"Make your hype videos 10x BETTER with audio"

Ideally, I would like to place a clean rim hit, then like place clean audience reaction and ambience as a different effect later so I can control the levels of them all individually.
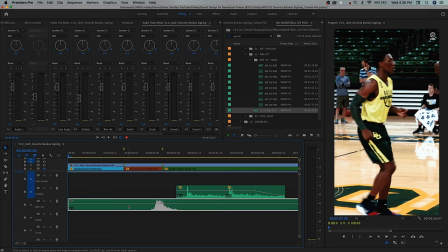[16:38]
So let's grab a clean rim hit effect. This effect has two clean rim hits in it. And then let's go to swoosh and we'll grab a clean swoosh effect. And this effect has five or six swoosh sounds all mixed into it.
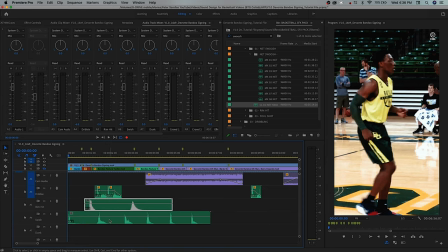[16:56]
So we're going to just go through this video. I'll bump these over a little as we start.
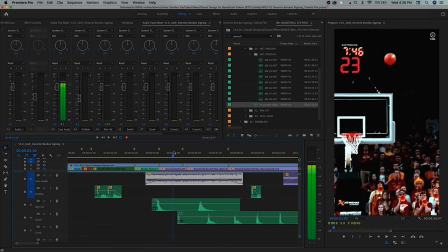[17:05]
Not a dunk, that'll be different. Dunks will be a different sound effect altogether. So here we have a rim hit.
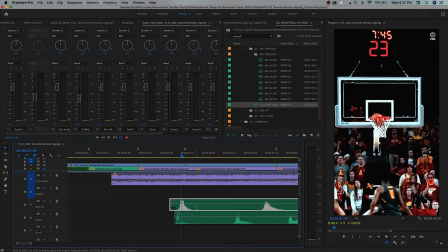So that's when the ball hits the rim, so we'll put that there.
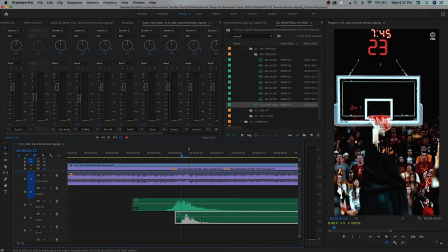[17:30]
And then right there, when the ball hits the mesh, it'll create a swish sound, so we will put a swish sound effect there. And I'm going to do what I did last time, where I select the layer and click X to set in and out points.
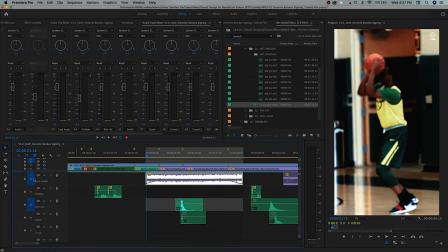[17:44]
And it set it for this layer because you can see that I have it highlighted, but that's not a big deal. We'll just move these in and out points like that, and we're going to loop this playback, make sure you have that selected, and then just hit play.
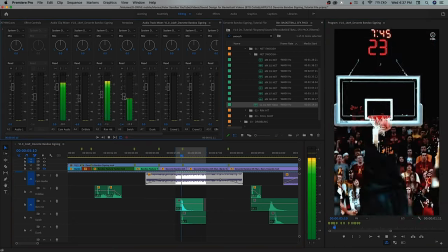[17:59]
And we're going to change the level of these sound effects.
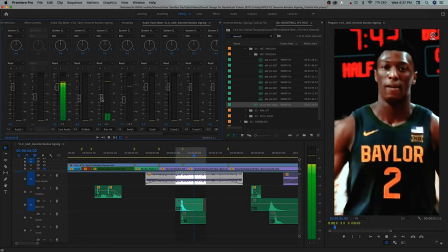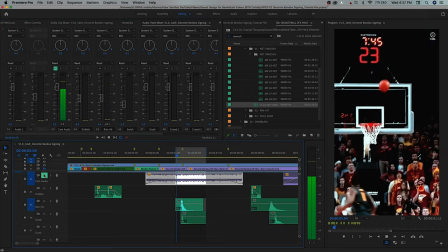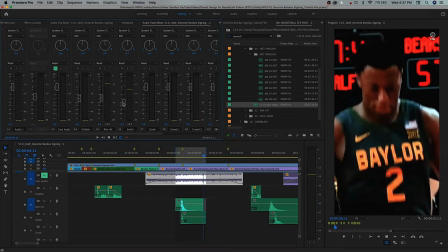[18:11]
There we go.
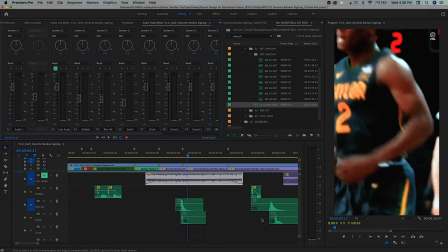[18:15]
That's pretty good. Okay.
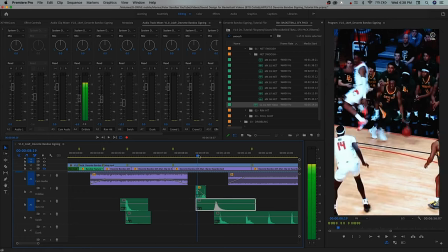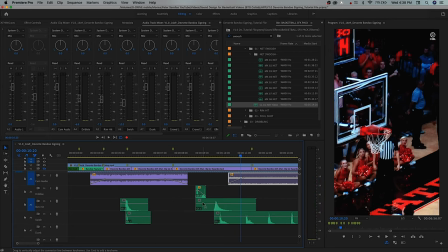[18:26]
So there's a rim hit. Yeah, right there. And then it hits the rim again. So let's actually grab this other rim hit effect for the second time when the ball hits the rim.
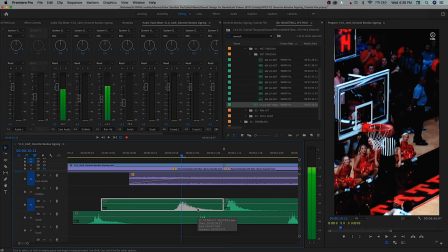[18:43]
So you can see the ball hits the rim here on the back, and then it hits the rim on the front here. So we actually need two different rim hit impacts. So we have these two lined up, and then it goes down and swishes after that.
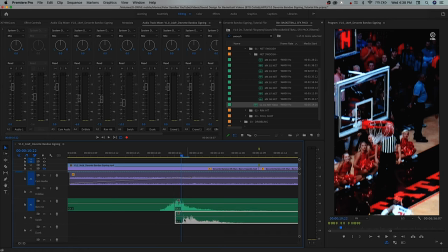[18:59]
So let's put that swish sound effect right there.
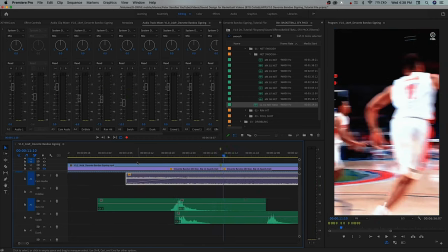[19:06]
There we go, that sounds good.
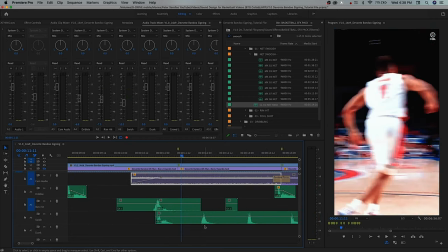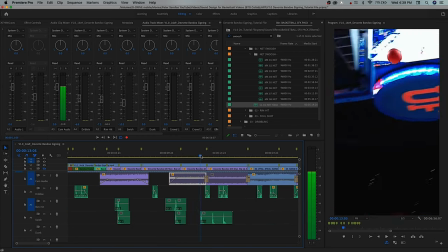Now for this one, it's kind of different because this one, there's a pretty solid rim hit effect worked in to the clip's audio already.
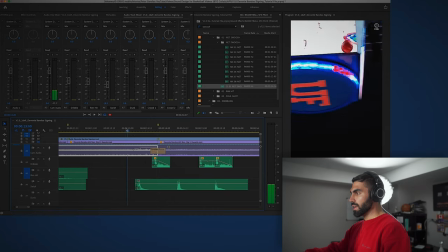[19:27]
So I'm actually just gonna add these 2 points here and lift that part where the rim hit happens a little bit higher so that it's more prominent, and now it sounds like this.
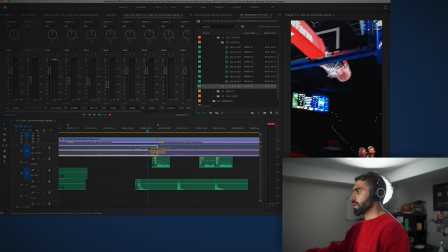[19:38]
And you can really hear that rim hit, and I don't really have to add anything there. I might add a light swish sound right there just to give it a little extra something. Yeah, that's fine. So that'll be good.
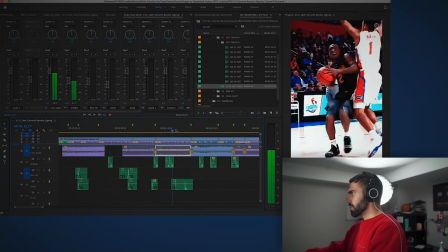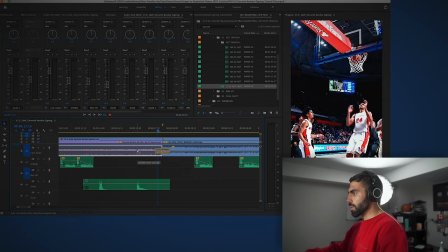[20:01]
Same thing here, we get a rim hit. It's just a little quiet, so I'm gonna bring this rim hit effect up a little. And I'm gonna bring up the audio at the beginning of the subsequent layer so that it blends together a little bit better.
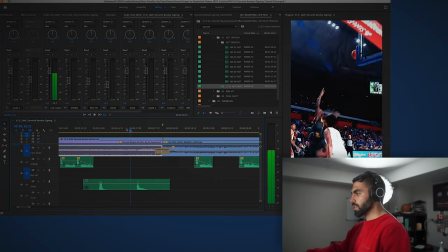[20:15]
And it sounds like this.
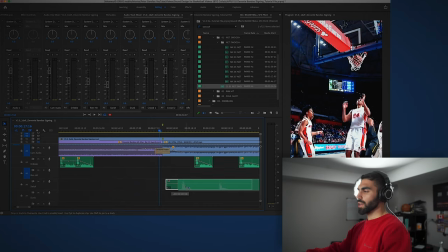[20:20]
And I don't think a layup really needs a swish sound effect. Layups don't make a big swish. It's not like a big three-pointer or something. It's not from that far away. So I think I'm pretty content with just the rim hit for this little floater.
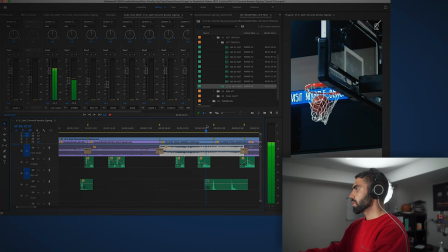[20:34]
And here, the ball doesn't hit the rim, but we do get a little bit of a hit on the mesh. So let's add a swish sound, and I might bring the volume of this swish sound down because it's just a layup and not a jump shot. Yeah, it doesn't sound realistic. It's a little bit too loud. So let's bring that down. That's better.
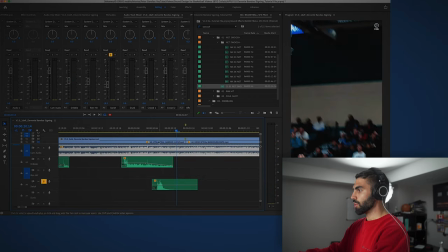[20:54]
So we just solo this, it sounds like this.
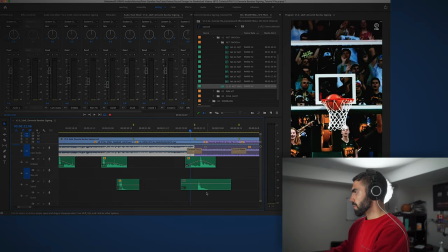[21:02]
And that's everything together. Now this needs a big swish sound effect. It's a big jumper. It's gonna create a really audible swish sound. The ball does not hit the rim, but there it hits the mesh pretty hard. So we're gonna want this to be at the volume we've mixed it at. We'll put the swish sound down. And also, if you wanna be more precise with your audio mixing, I don't typically do this.
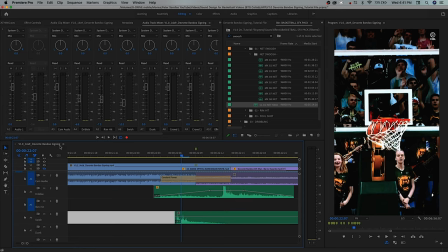[21:26]
I'm not like really getting super deep into these audio mixes, but if you ever wanna be more precise with it, you can click these three little lines right here and click show audio time units. This gives you all these little dots and it gives you much more precise movement around where you place your sound effects. So I can move this to like really start right at the beginning of this sound effect.
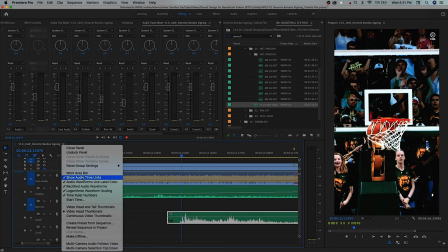[21:45]
And if you turn it off,
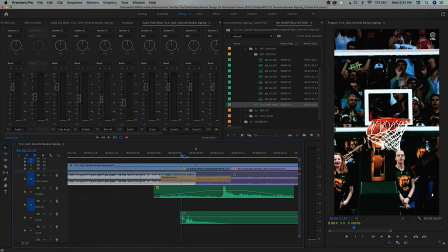[21:47]
you can see that it kind of like jumps around in larger increments with the number of frames on your timeline. So you can place more precise sound effects when you show audio time units, but you don't necessarily have to do that, in my opinion, for sports social media pieces. But if you're gonna get really detailed with your audio, I highly recommend that. All right, so we place the swish sound effect here.
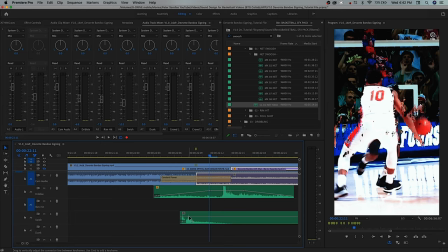[22:10]
I think that just needs to be louder.
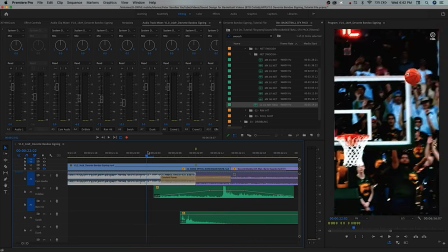[22:15]
Yeah, okay, that's pretty good.
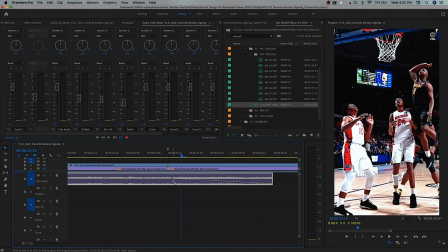[22:21]
Same thing here, we have a pretty audible rim hit, so let's just amplify that by adding a few points by holding command and clicking and then lifting up.
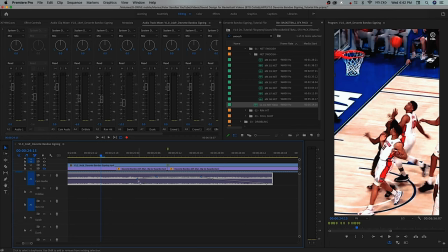[22:35]
And I'll hold shift and select them all and move them all back.
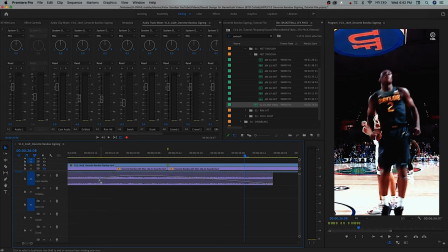[22:41]
That's pretty good.
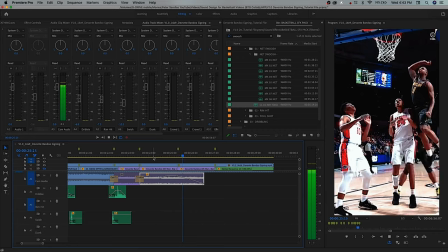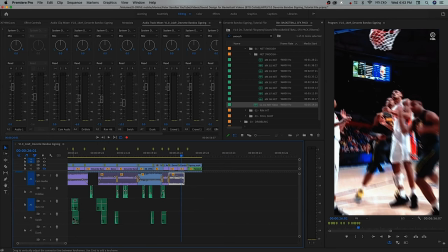[22:49]
And I'll add a small swish sound effect here. I'll grab one from earlier in the video so that it doesn't sound like a notable repeat. Put it right here where that swish sound happens, and let's just lower the volume a little.
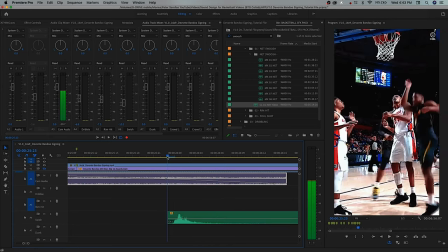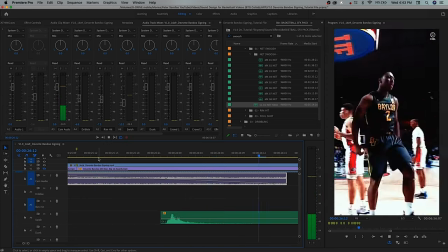[23:08]
There you go, like that. Yeah, that's good. It's not too audible.
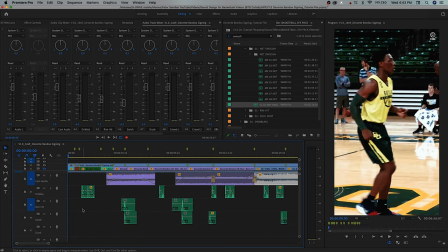[23:12]
This kind of fits. All right, now we need to go and place our dunk sound effects.
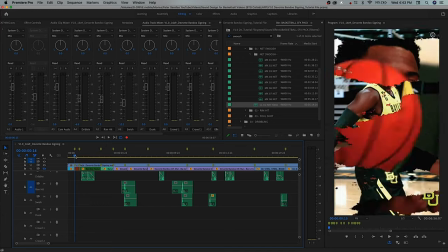[23:18]
We don't have many dunks in this video. I think there's only one. We've watched this video through a few times, so we can kind of tell where it is.
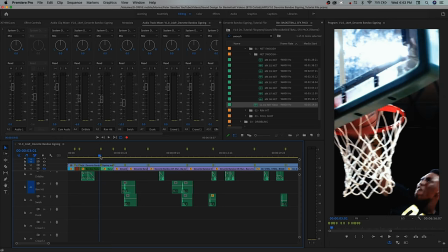[23:24]
It's this dunk right here. So I'm going to just go to where his hand hits the rim, which should be right there. We'll search dunk and CL slam dunk one
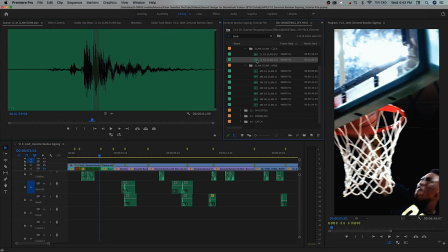[23:39]
and CL slam dunk two.
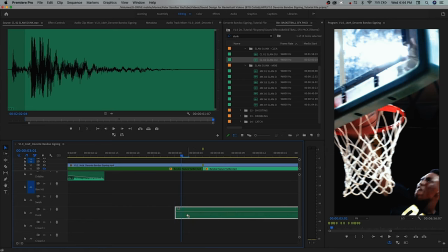[23:48]
Grab that, put it right there. And we're just going to do what we did last time, where we select this layer, click X, and let's just extend this a little bit and loop playback.
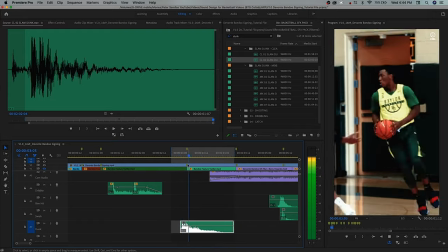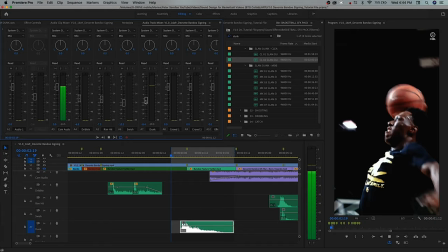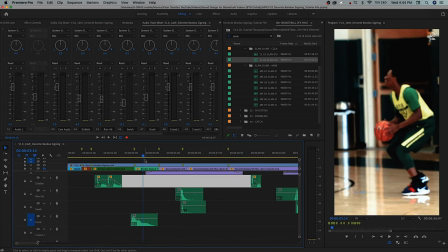[24:20]
That's pretty good. And that's really the only dunk that we have in this.
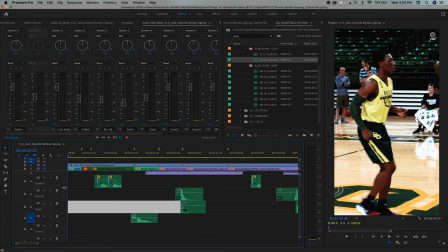[24:25]
So now we're just going to add like miscellaneous sound effects, ambience. So I'm gonna close, or at least lower the size of these layers. And we're going to focus on these here for crowd sound effects and just miscellaneous effects in the video.